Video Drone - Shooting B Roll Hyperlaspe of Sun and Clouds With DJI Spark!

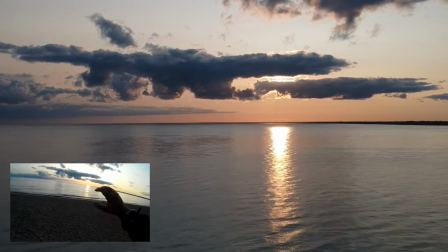stuff this is great great stuff you know I would shoot a ton of brackets on this and you know because sun's moving you got to go pretty quick if you're going to do bracketing but I would definitely do some real quick bracketing on this there's enough light you can go pretty fast I
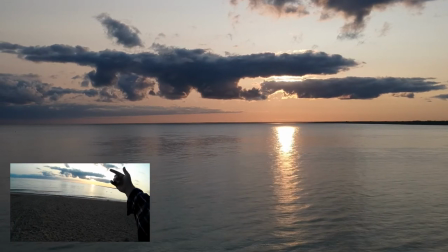would go even maybe with a higher ISO to get speed in there so I don't have the movement of the sun in there and you get super
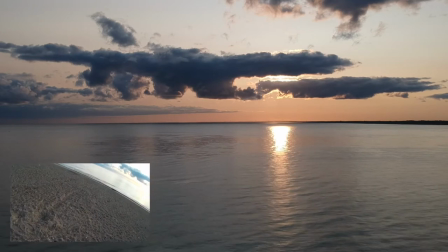super cloud depth in this whole thing and again you know one of the things I want to try to get in these hyper lapses is the
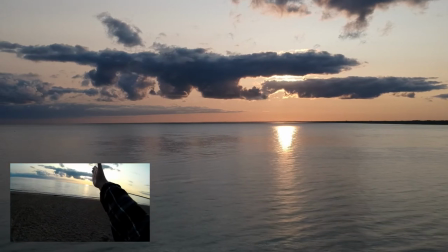clouds also moving down like as the sun moves up is going to get at here you know so I have both motions in there and this
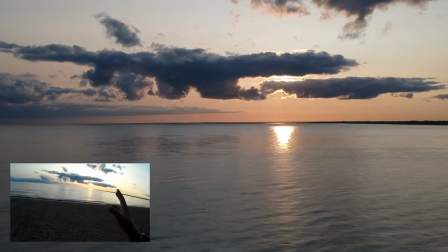is the one thing you know uh well I'm not the world's best videographer far from it I'm just a novice in the videography in in uh still photography one of the things I've discovered after doing it for 30 years you want images that mess with the mind and so one of the things that
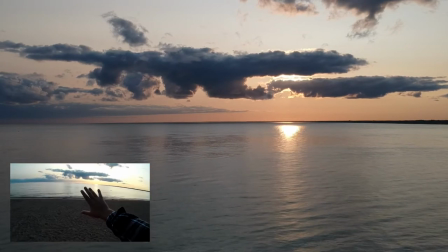I've done a lot I've done a lot of water photography and I give you guys a tip here is turn the picture to turn the camera
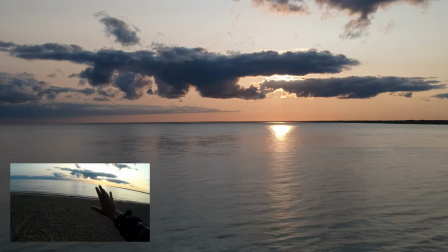a little bit so it looks like the water is running uphill I've done a series of those and it really I sold them in galleries and it messes with people's
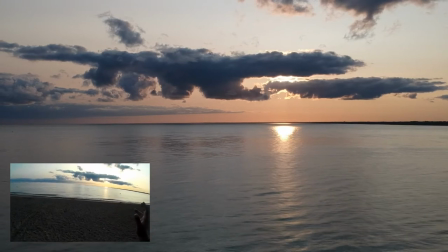minds because you know the picture is tilted but your mind can't deal with the tilt because it shows the water running uphill.
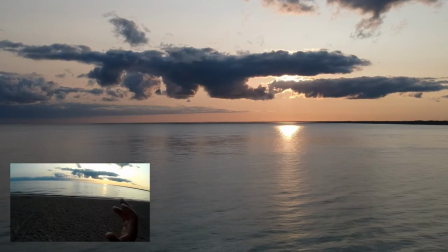And so things like this where you twist the frame counterintuitive to what your mind is expecting because that's really as you're shooting video or stills or whatever if you want it to be impactful you need to shoot imagery that kinda counterdicts what your mind expects is normal physics,
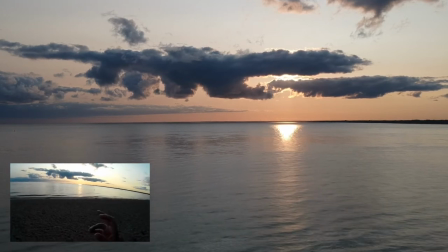right? And this is one of the things with hyperlapse is hyperlapse and things like that bring out more detail in in what's happening you know because it's gonna get again because we're speeding up the motion of the clouds and in the Sun and things like that what's going to happen is you're going to
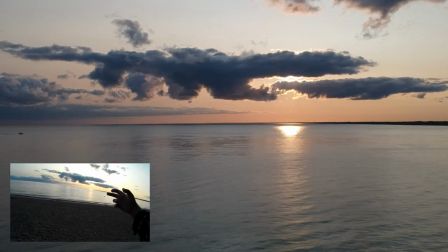see nuances that you would not see because they're so slow your perception of them you know it's simply not there
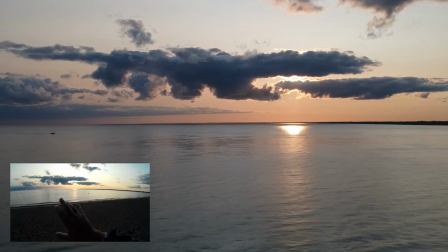so again by capturing it in a higher speed you notice these nuances and it sort of violates a little bit your expectations of physics you You know, because as I'm standing watching these clouds, there's no perceptive real motion to them.
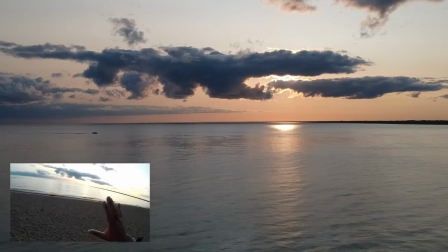And so, you know, in hyperlapse, there is motion. There's also almost really no motion to the sun.
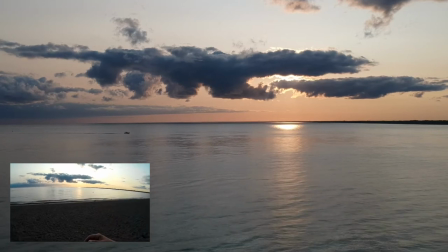You know, in other words, you know, I can't. It's like watching the hour hand of a clock. You can't really see the clock move, but you know it's moving.
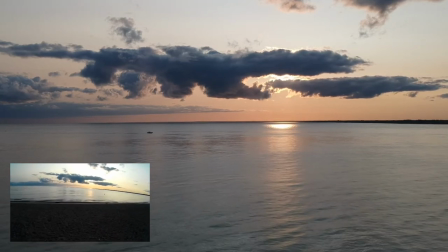So, you know, again, I think this is one of the key pieces. You know, when we're creating videography or photography and that kind of stuff with the drone, to kind of remember some of those things.
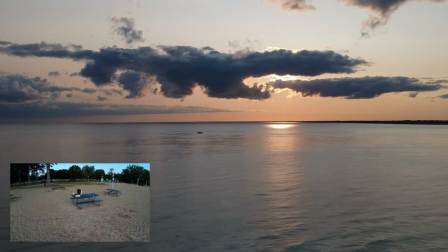I'm hearing sirens, so I'm just kind of looking around me making sure everything's still copacetic.
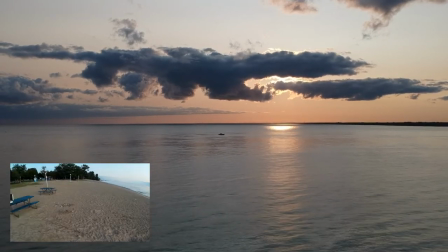So, uh, beach is rather clear this morning. Again, I kind of thought it would be.
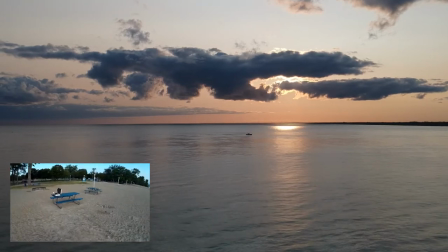That's why I figured I would get out here, um, this morning because, again, you know,
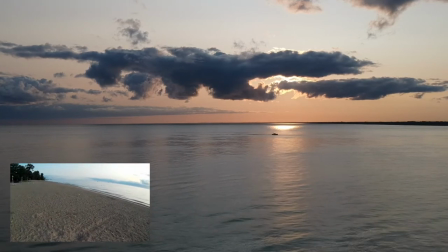at 40 some degrees, not a lot of people want to come to the beach, and so that's actually a good thing.